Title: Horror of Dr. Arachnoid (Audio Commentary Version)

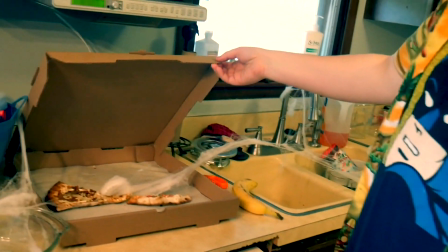489s
But I was just like, I wanted to show him, like, doing some investigating and also show Dante and Barry are capable, under extenuating circumstances, of actually working together.
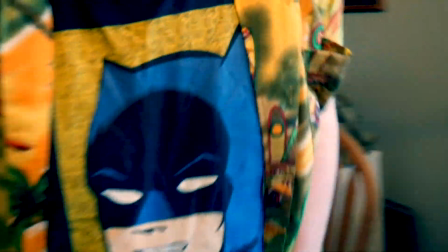498s
My hair was cut for this movie, like, a week before, and I fucking hate how it looks, but I'm willing to overlook it in favor of the fact that I had such a good time making this one.
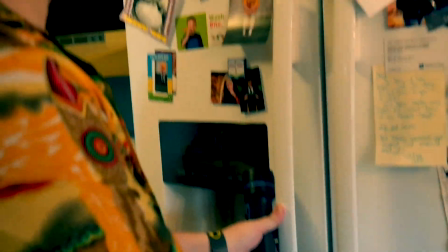508s
That fridge legitimately smelled awful.
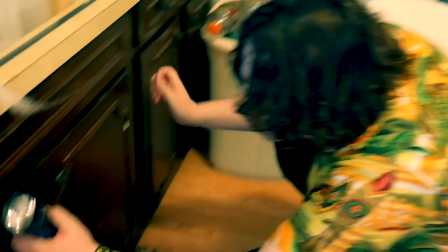511s
So when I said the food's all old, I mean, it wasn't as old as I say it is, but there was like two or three things that had to have been expired in there because it was fucking rank.
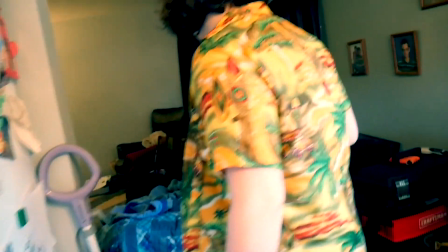521s
Yeah, checking the trash can. I just, you know, it's like it seemed like something a detective would do. So I just wanted to kind of really let the scene breathe.
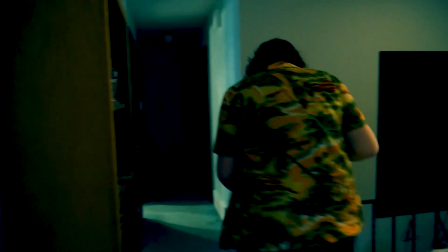528s
Not everything has to be go, go, go, you know, and just kind of investigating an old house, which isn't that old, but like just a house that looks,
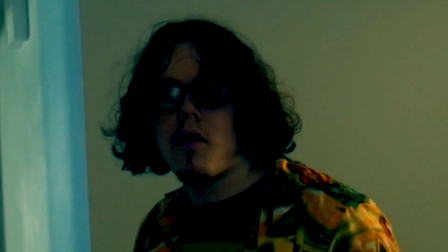535s
you know, in universe, Dr. Arachnoid lived here. and so you kind of like look around the house and put together some things about his backstory
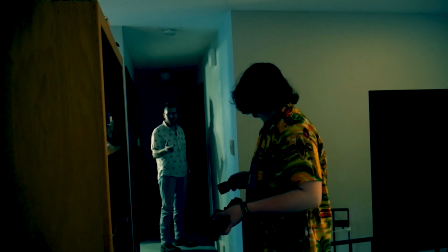543s
apparently he was a star wars fan because there is a bb-8 on the ground i hated barry's shirt in this film i was insisting he wear plaid
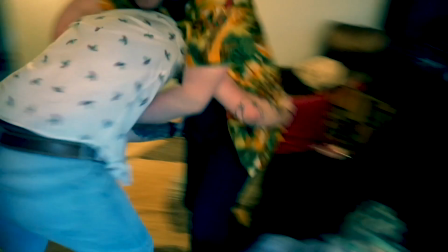549s
but zach said it was just way too hot and i think he was probably right about that but uh i really don't like barry wearing
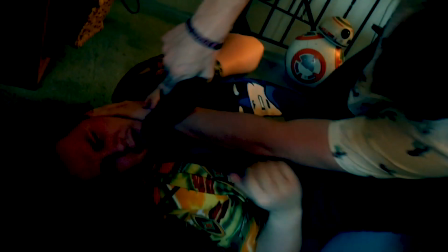556s
a shirt that looks like something dante would wear because then they just don't really seem that different yeah there's bb-8 on the ground so i guess dr akman's a star wars fan um
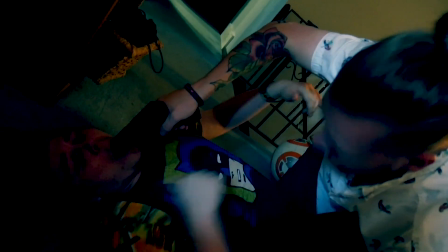563s
and also we wanted to amend the fact that But Barry is a trained or ex-trained police officer.
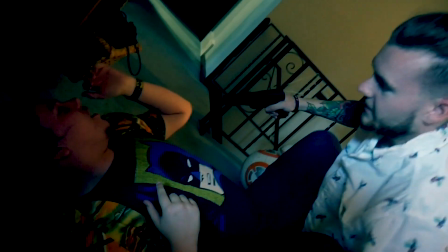571s
And Dante is just some fucking guy. So in a real fight, Barry should pretty swiftly defeat Dante Graves.
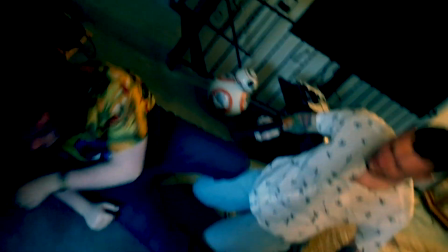578s
And so he does in this scene.
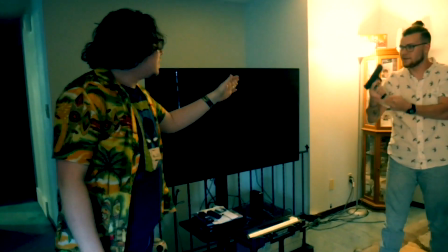584s
Like I said, this was all improv. So it might seem stilted, because it is.
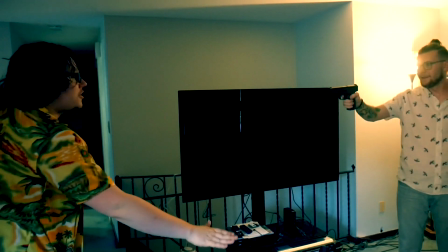589s
And I'm not saying this film is a fucking tour de force masterpiece. but I do like how well just like the run and
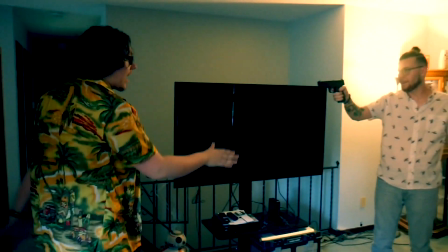598s
gun filmmaking served us because we just slapped this together in such a short amount of time but it was a pretty lengthy episode and it was a pretty memorable episode
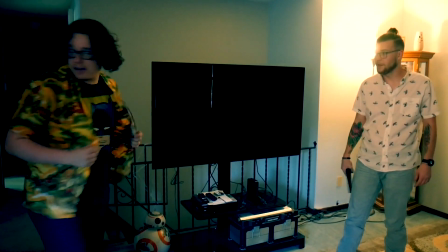606s
and I also I think more towards the like the latter half of the film there's just a lot of scenes that I had so
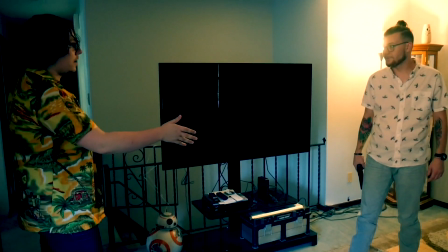614s
much fun doing with the friends that I was doing them with and I'll go into those when they show up but this scene specifically like people tell me a
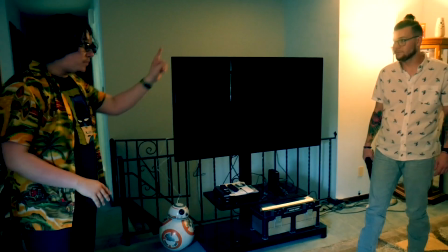621s
lot and I don't like to suck my own dick because like you know a lot of people tell me that my shit's terrible and I don't like
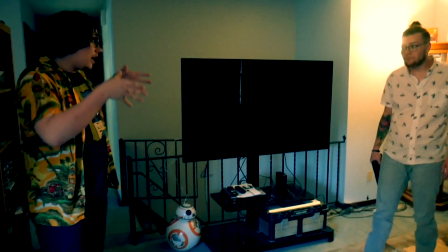626s
to talk about it because it hurts my feelings obviously but a lot of people I remember messaging me after I put this one out and they
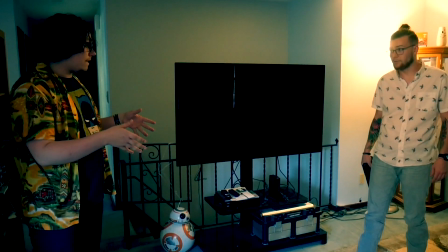632s
had like seen the first couple and they were like and it's kind of whatever and this was the episode where people were really like okay I get what you're doing
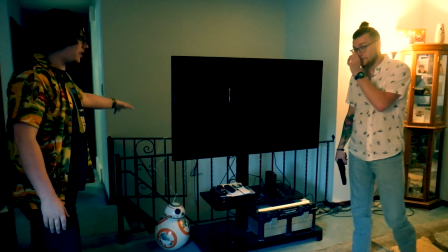638s
here it's like a monster of the week thing you know goofy not really supposed to think about where the cameraman and how they're
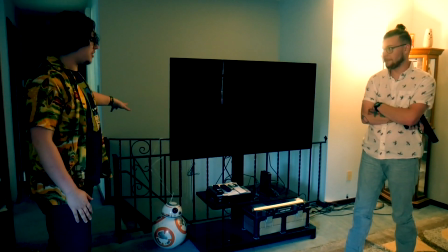644s
getting these this footage and just kind of have fun with whatever goofy bullshit
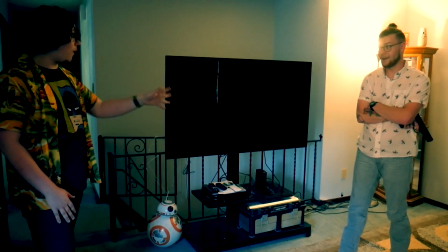648s
sub-genre of horror we're experimenting with that episode,
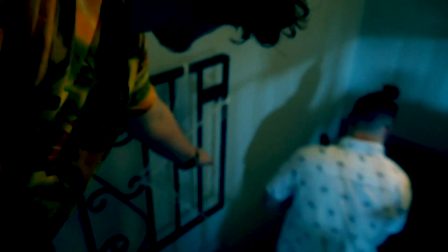653s
that's kind of what the purpose of the show is. So this is where I think the show really came to its own and where the main characters really started to gel with one another.
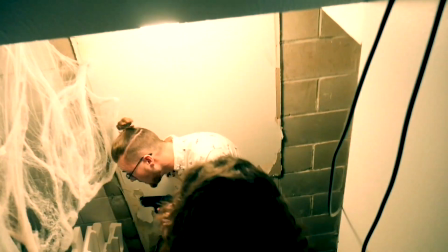661s
Like I said, this basement was so hot, and I tried my best not to complain, but fuck, it was goddamn sweaty.
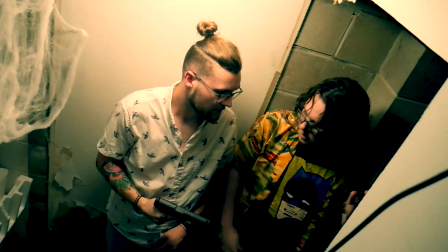669s
The spider webs. This was a reference to the fact that in Carver's Revenge, the one set in the high school,
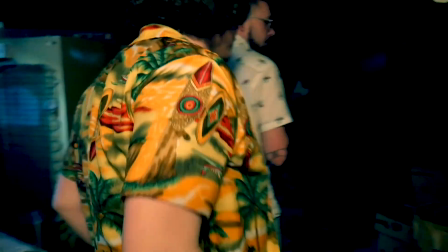675s
Dante Graves was afraid to touch the spider web, and I was going to try and make it that Dante Graves had a fear of spiders,
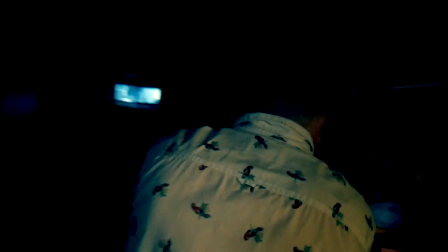682s
but the thing is, I'm not scared of spiders, and I accidentally, in a lot of episodes,
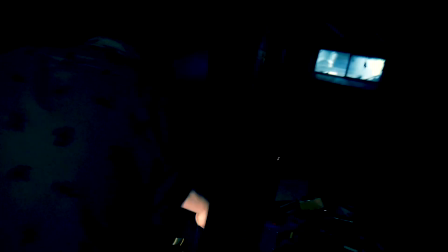688s
when I see spiders, I just get actually excited, and I break character, which is unfortunate, so he does have other phobias,
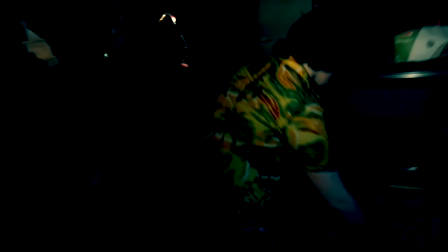696s
which we will get into eventually, because he's not just completely fearless when it comes to any foe, there are things that Dante hey, Graves is scared of.
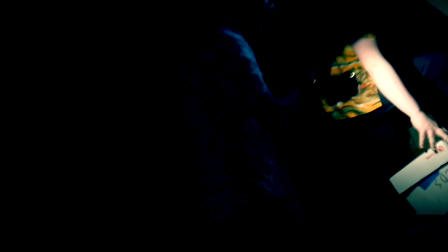703s
But I think that was just kind of a nod to the fact that he might have thought it was gross to touch the spider web, so he didn't. And that made a reason for them to have to walk clear around the basement to this other side and, like,
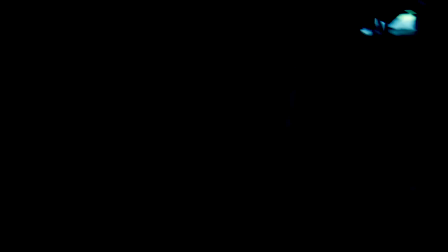715s
check the washer and dryer and all that stuff just to kind of give them some fun and goofy detective work to do and some dialogue. You kind of get to know them a bit more.
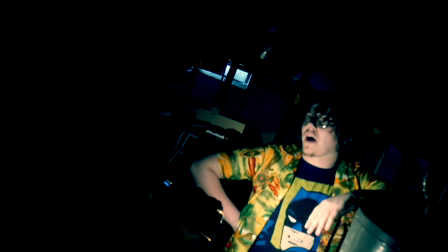724s
This kind of stuff's important, even though it's not necessarily the most fun thing to watch all the time, but it makes the fun stuff that much more fun because you care about the characters you're with.
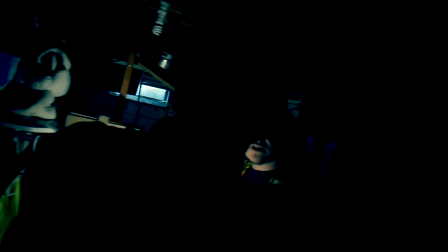732s
Whether or not I succeeded in making you care about these people is up for debate, obviously. But I tried my best.